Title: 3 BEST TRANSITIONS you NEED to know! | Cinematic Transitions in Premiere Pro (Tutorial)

what is going on you lot this is modish you're watching silly shades and today i'm going to tell you three best transitions that you need to know in 2019 let's do this
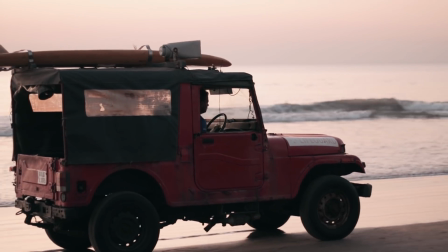so without wasting any time let's get into the first transition and that is a match cut now in a match cut or a match transition two clips are cut on a basis of similar action or similar camera movement now match cut has unlimited possibilities guys you can use it in so many ways you can create your own ways match cuts can be used in your short films i'll just take an example of the scene from game of thrones when there is this gross scene
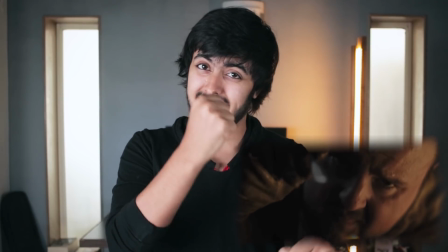(0:45)
of one character curing other character's skin and piercing into it which
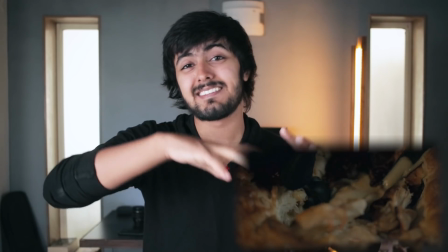(0:50)
is followed by another character in some other location eating a pie which looks very gross in game of thrones they use a lot of match cuts so you can also use these match cuts in your short films also you can use match cuts in your youtube videos or casual vlogs for example say i'm bored of this t-shirt so this way you
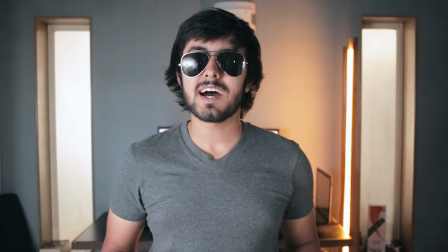(1:10)
can change your t-shirt or get some glasses on and that's how you can
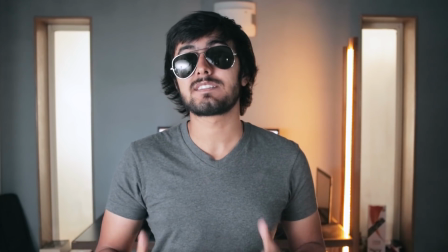(1:15)
use your match cut in various ways depending on your creativity in
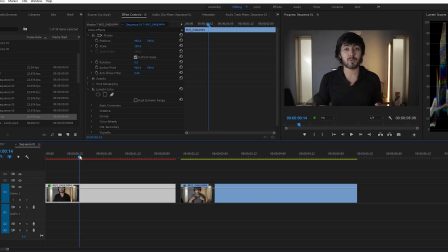(1:19)
your vlogs or youtube videos so we'll be working with these two footages in the first clip i end with pulling my t-shirt and the second clip i start with pulling my t-shirt and then continue my rest of the video so i'll be cutting in between of the pull
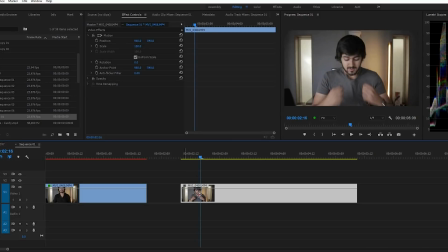(1:38)
in both the clips so here the action is pulling the t-shirt and then i'll
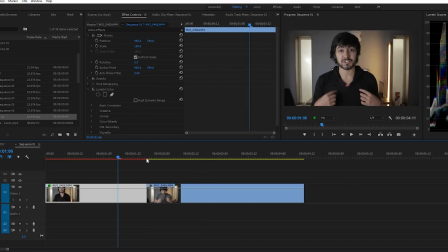(1:43)
be joining these clips together and then plague it and due to the action it will look really seamless they are very easy to bake you just need the proper planning to make a perfect batch cut now let's get rid of these glares that's better now the next transition is my most used and most favorite transition that is a speed ramp transition and if you don't know what speed ramp transition is it is basically the first clip goes very slow and immediately the speed increases and the cut happens here and the second clip starts with a very high speed and then slows down and this creates
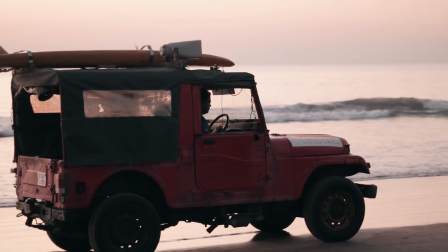(2:22)
a very seamless cut because audience is not able to notice when the cut just
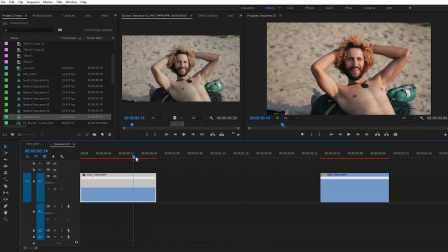(2:27)
happened because it was so fast so in the speed ramping transition first what we'll do is right click on this fx icon on both the clips and select time remapping and then select speed and then we'll get this line and we'll bring down this line to 40 percent so our speed becomes 40
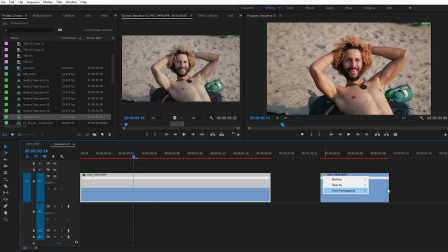(2:47)
percent and we'll do the same to the next clip here as it's
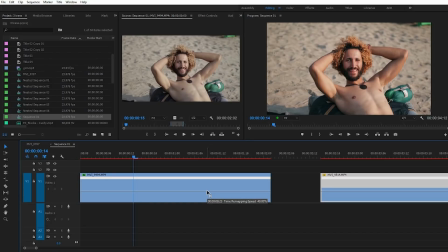(2:52)
a 60 fps clip i'm bringing it down to 40 percent and then i'll click on the pen tool and at the end of the first clip around here say i can mark and i'll be selecting the selection tool and from here i want the clip to speed up so around three two
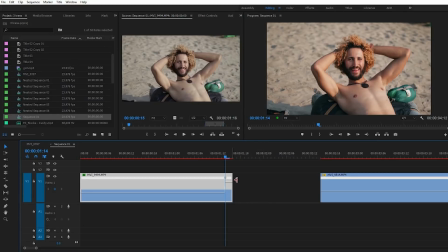(3:12)
hundred and sixty percent looks good to me and i'll extend it a bit and
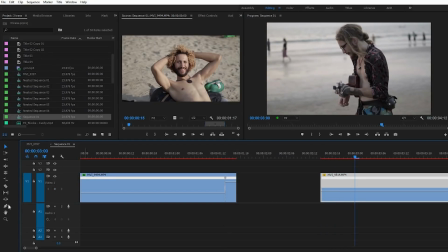(3:17)
in the second clip around here i'll take the pen tool and mark and from here i want the slow motion to start so this part i'll speed up to around same around 260 percent and then i'll join these two clips and this will look
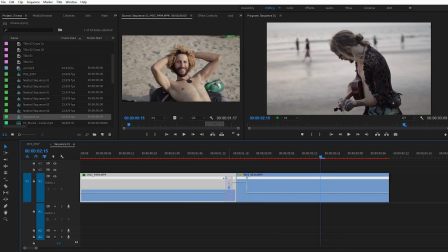(3:36)
like this also you can fade out these bars by clicking here to make the change of the speed happen gradually